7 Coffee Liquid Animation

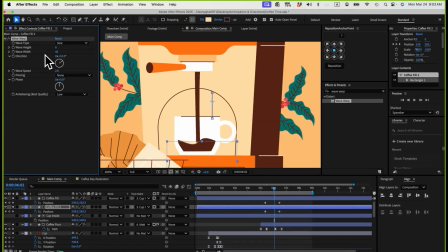And then the width can be smaller as well. Just want to change the setting to create an offset. So we have 2 waves going on, almost like one is closer and one is actually further away.
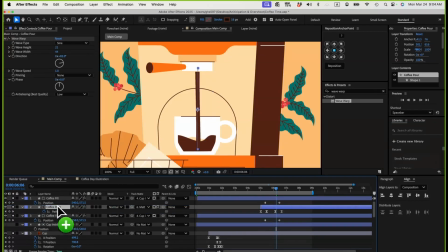And then let me drop my pour just in between these 2 so that the other one is actually in the back, so that we can create almost like a faux 3D thing. Just give a different dimension to the coffee pouring down, and we can add some fun to this pouring animation.
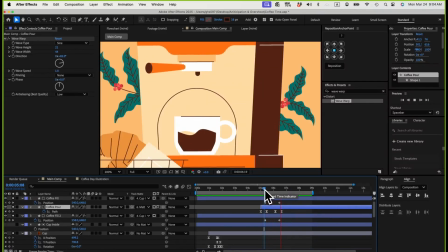So I think that looks cool, should be okay. I think maybe this pouring down the fill sine wave, it's too much. I actually like it better if I just don't have the wave, just more of a straight line, so that is fitting this graphic style better.
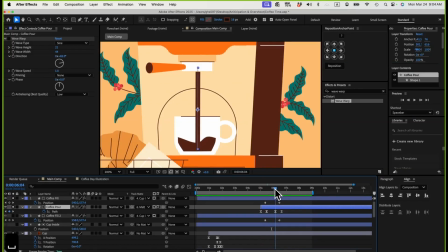But yeah, you can see like what's your preference. The point is we can use a wave warp on this pouring animation and to make it more organic. But I think I like the straight line better than the other one, because the last 2 drip of my coffee pour are also more or less straight.
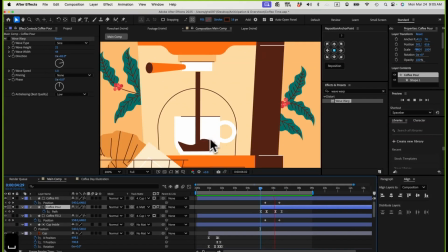So I'll just keep it straight for now, and then have this coffee pour coming down like this. And then I need to turn on this coffee fill too, so that we have a dimension over here.
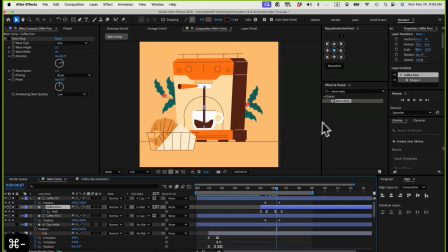So that's the wave warp effects. After everything settles down, I want this coffee cup to come up and then exiting the scene. And let me save the project.
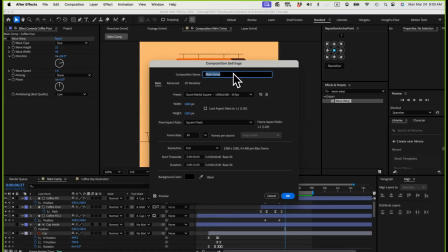For the scene setup, I actually want to, let's change the composition setting to a larger comp, because I will need it when I start to do the stylization. I want to give it more space here on the left and right. Let's see if I change it to 1920 by 1080, click on OK.
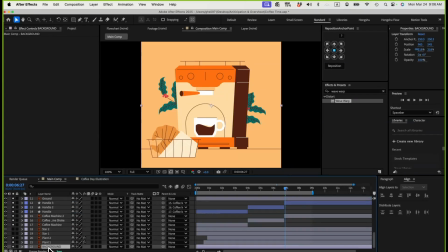And then let me just go to my backgrounds, hit S on the keyboard.
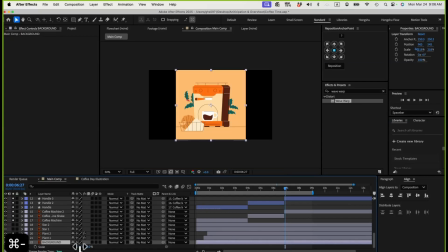I'll just uncheck the scale property, and then I'll just make the background bigger. So that's gonna be my backgrounds. After we change the background,
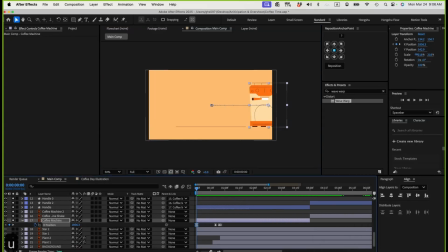we still need to adjust this animation at the beginning here so that it's not inside my frame when it's coming up. So this is gonna be sliding in, and then this is sliding in, that's good. And then that's sliding in the cup. I want the cup also to be outside. So I need to go to my cup layer, make sure the first frame, the X position is actually outside.
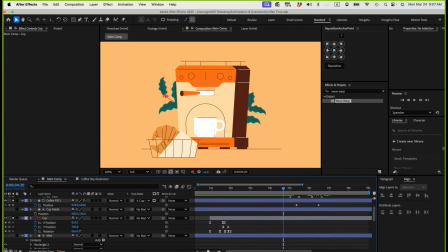And now we have this pouring down animation. The coffee is brewing, pouring down. We have this wave. Now that's good. And after we have this cup filled, let me just go animate this cup going outside of exiting the scene here.
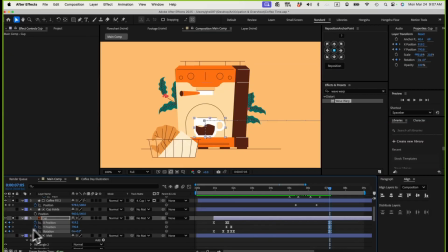So we're going to do basically add a keyframe on all these positions that's already animated to make sure it's not moving. So we're going to add a keyframe over here on all the properties. And then let's go forward. First of all, I want it to come up. So let's go forward maybe 10 frames.
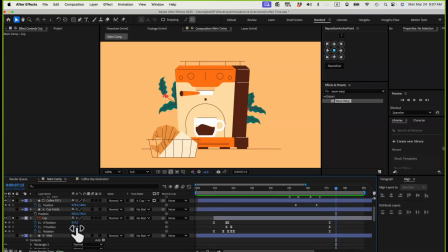So let's do 10 and then use the Y position. And now you see I just need to parent my coffee fill to the cup so it's moving with it. So before we do that, let me just go to my fill. I need to, and also this cup inside.
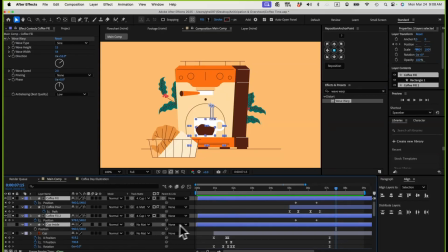I'll just basically go select all 3 layers, go to the parenting link, and then parent to the cup. So all 3 layers are going with the cup. And now if I go for 10 frames, if I move in Y position, it should already move up.
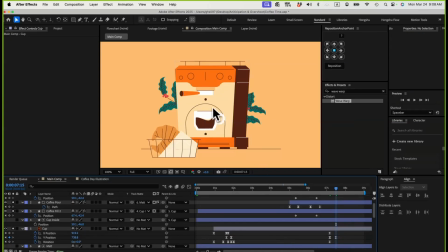That's good. But I need to cut my coffee pour here because although it's already stopped pouring, we still have those graphics left in the background before it was covered. So I need to cut the layer here, make sure it's not showing up.
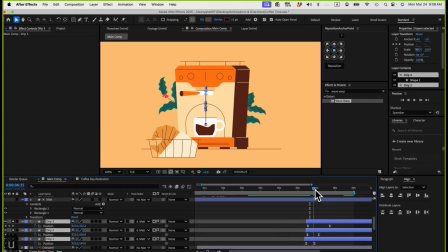And then for the drip, let me also cut the drip here. So go select the 3 layer. Let me delete this one here.
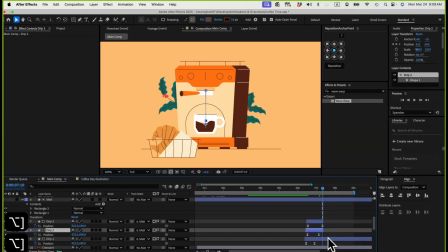So let me cut this one layer, cut this layer so that everything is cut off. I'm gonna have 1 drip here, and then the drip layer is cut off so that it's not showing behind the cup.
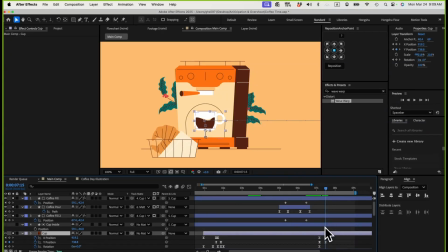Now we have this cup, we want it to move up, and then for the X position, let me make a keyframe here, and then let's go for maybe 15 frames.
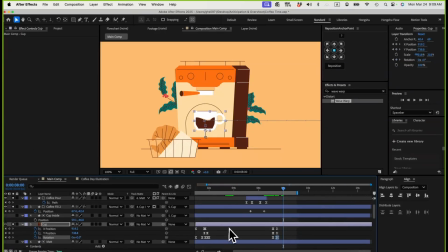1, 2, 3, 4, 5. Let's try 15, or 20 might work as well, but let's try 15. So I just want this cup to exit the scene here.
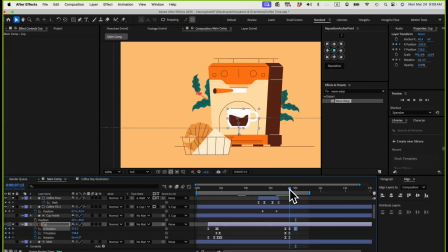Let me go over here. It's gonna exit the scene, but before it exits the scene, I want the rotation to rotate back a little bit, and then when it's exiting, I want it to rotate forward.
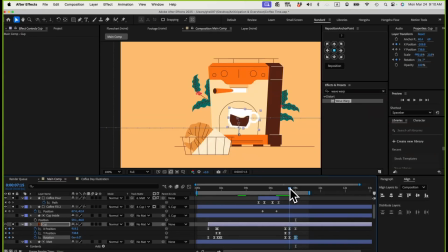So it's gonna go back a tiny bit, almost like an anticipation, like this, and then it's gonna go, when it's moving out, it's gonna go forward, leaning forward like this, slightly leaning forward.
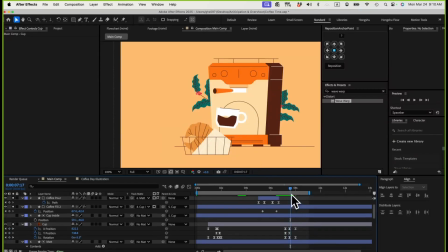So we have this cup coming in with an angle and then leaning forward. So let's go inside the graph editor to adjust the graph a little bit. Let me go inside my value graph. So it's this part, the last part that we're adjusting. At the first 2 keyframes, the X position is not moving much.
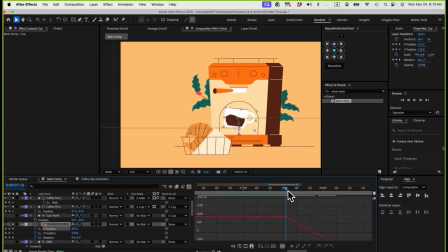So if I want, I can still add maybe 2 frame anticipation before it moves away. So let me just add 2 frame anticipation here. That's too much. I need to zoom in really close because this movement right now, the distance is very short.
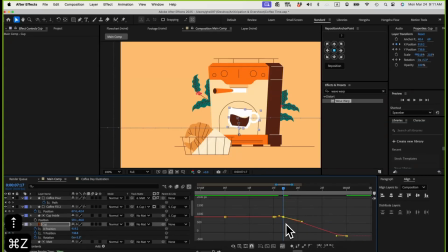So let me just move it slightly up. I need to zoom in really close. I'm using Z on the keyboard to keep zooming in, and then have this cup coming slightly to the right, have an anticipation,
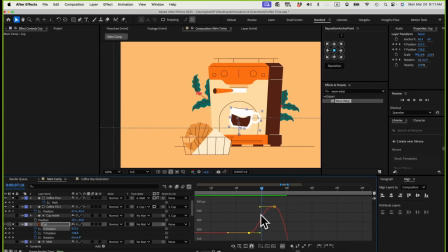and then drag these 2 handles out a bit more to form an S curve here. We have anticipation there, and then let's go fit the graph to view. I'm gonna just drag this thing here. Have an S curve when it's exiting.
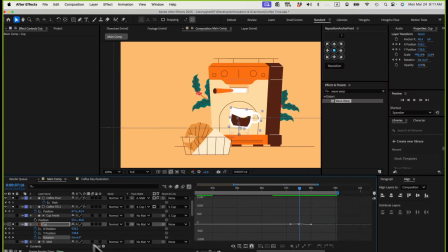That's good, and then now I just need to adjust my rotation, still in the value graph, fit the graph to view. Give it some energy, form an S curve here. So now I just need to adjust my Y position.
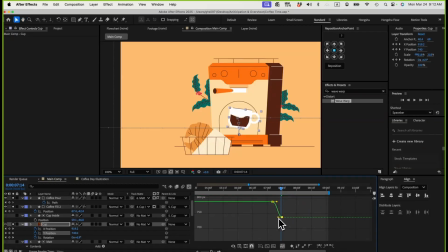So for the Y position, I just need to give it some easing when it's coming up. This one doesn't have, because it's really gentle movements. I just want it to have a bit more easing. Let's try a bit more easing here. You can still add anticipation overshoot, but I think the movement is too small.
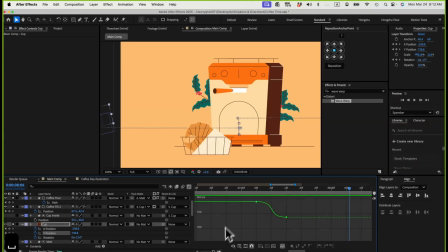It doesn't do much. So I think that's already good.